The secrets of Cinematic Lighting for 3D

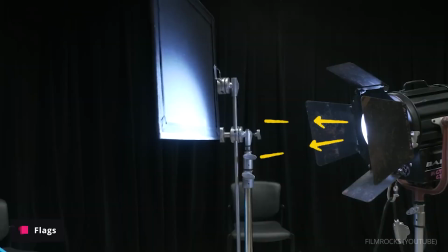You can also use flags that creates a shape for your lights,
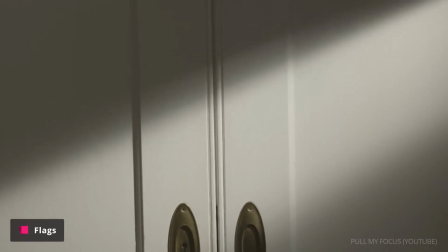so it will direct your lights on the position that you want.
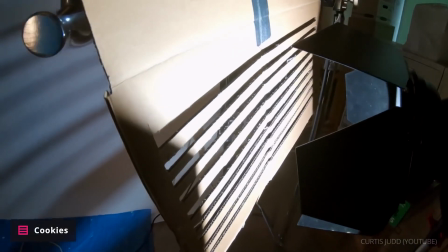And also you have shapes that you can put in front of your light, to your light a more sophisticated shadows.
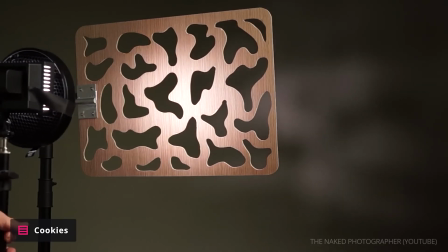And that's what in 3D we call gobos, when you put a texture on the light and create these shapes to light up this scene.
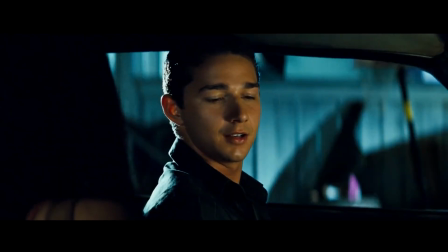So we need to understand the use of color also. The industry color, is the blue and the yellows and the reds.
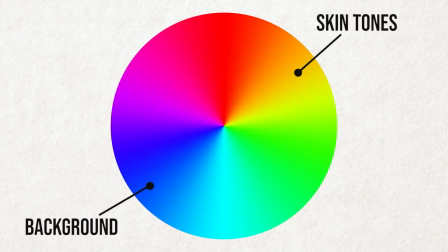The skin tone is one color and the background is another color. And this type of coloring is super popular.
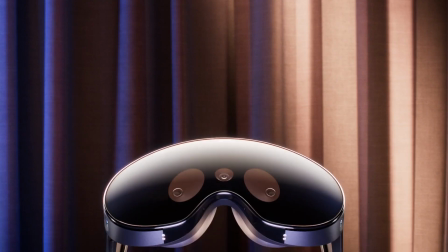So if you use that in the 3D, it will add a lot of texture and feeling and emotion into your renders.
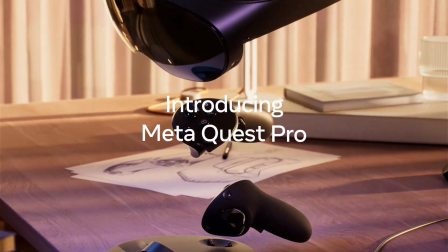You also have motivated light
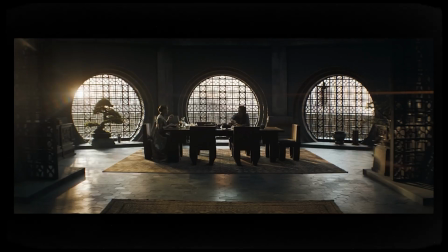It's basically when you have a light source on your scene, it's an excuse of your source light.
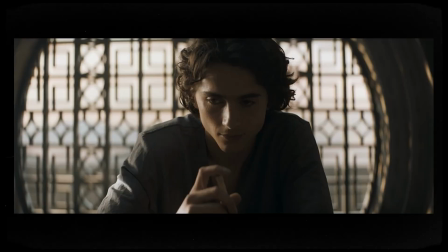For example, here they use a big window to make an excuse for a key light, even that the window is not lighting the face on this general shot. You see in the close shot, you see a light that is justified by the window.
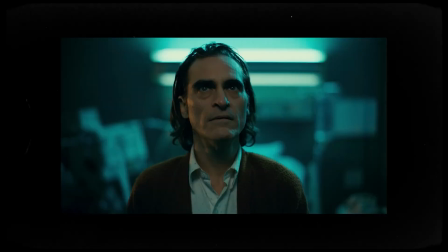So basically that's a motivated light, something in the scene that motivates light into your scene.
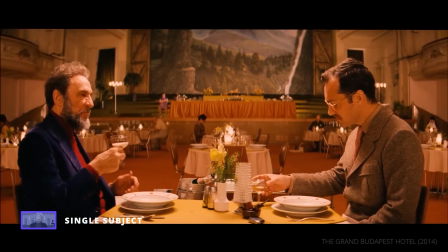And regarding all this, there is a super important concept that we need to understand.
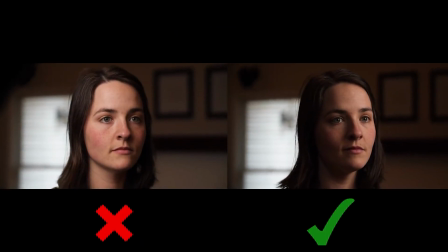When you have the camera pointing into the key light, it's more flat.
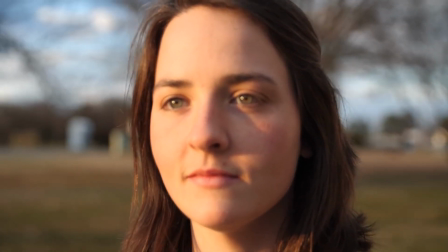But when you have the camera pointing into the shadow side, it will create almost
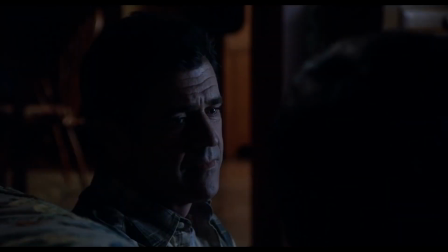instantly a more cinematic view, a more cinematic scene. And we are now moving into Cinema 4D to recreate this same concept and logic into 3D.
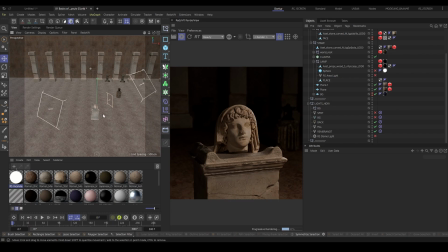Let's go ahead. So I have my subject here, and I have my Rembrandt light, my key light, pointing into, the 45 degree here. And I have my fill light that is basically doing the same on the other side.
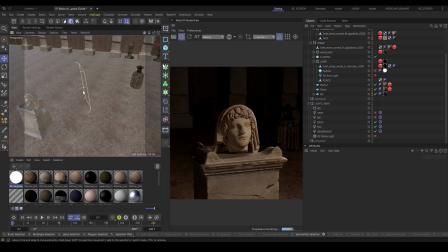And I have my backlight here, my rim light on the back of the subject. So let's see one by one. So if we put just the backlight here, you will understand what is lighting up.
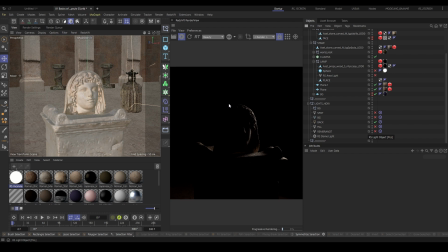You see? So it's creating this depth on the subject. Then I have the fill light, a subtle light that is filling the shadows. Because if I go and turn this off and just put my key light just by itself,
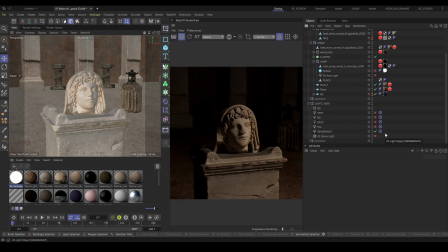it's facing the subject, but it's looking like a little flat. And of course I have the camera on the shadow side. Let's see how look the camera on the other side. So if I go to the key side,
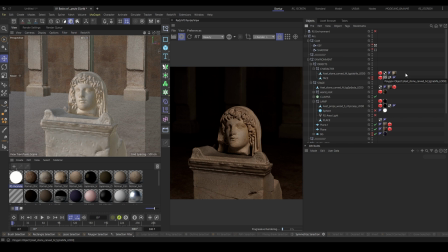it's not, it's 3D, it's looking good, I love it, but it's not looking as mysterious as it can be looked. So for example, now I move it again,
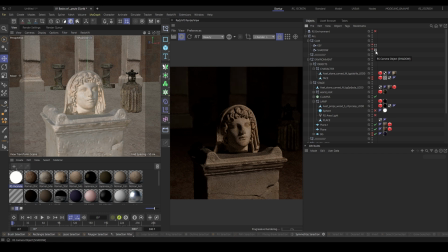and you can see, that now it looks better. It looks more appealing to the side. And then of course, if we add the fill and the backlight, it will look even better.
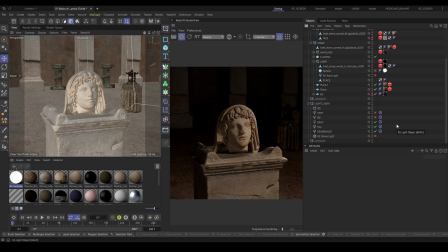It will start to creating this atmosphere for the scene, and you will start seeing it a little more
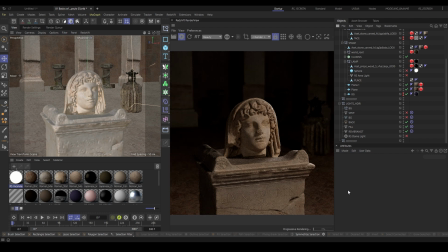immersive, right? But that's not all. So we can use color to fill out and also motivated light. So if we have this light coming from the side, right, the rim light, and don't worry about all of this, I can explain all of this later on the lesson, so just keeping with the render here.
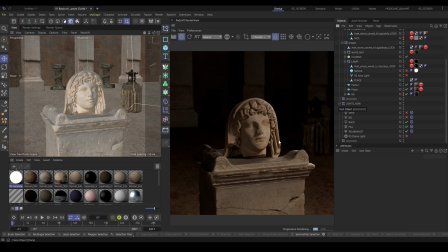And we have the rim light here, but we don't have any source, so it's a little fake. So where is the source of this light, right? It's like, I don't know where this fill light is coming. Like, what is this light coming?
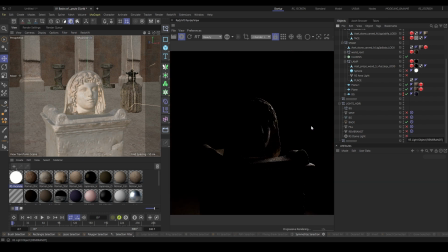I don't understand. Sorry, the backlight. I don't understand what is coming.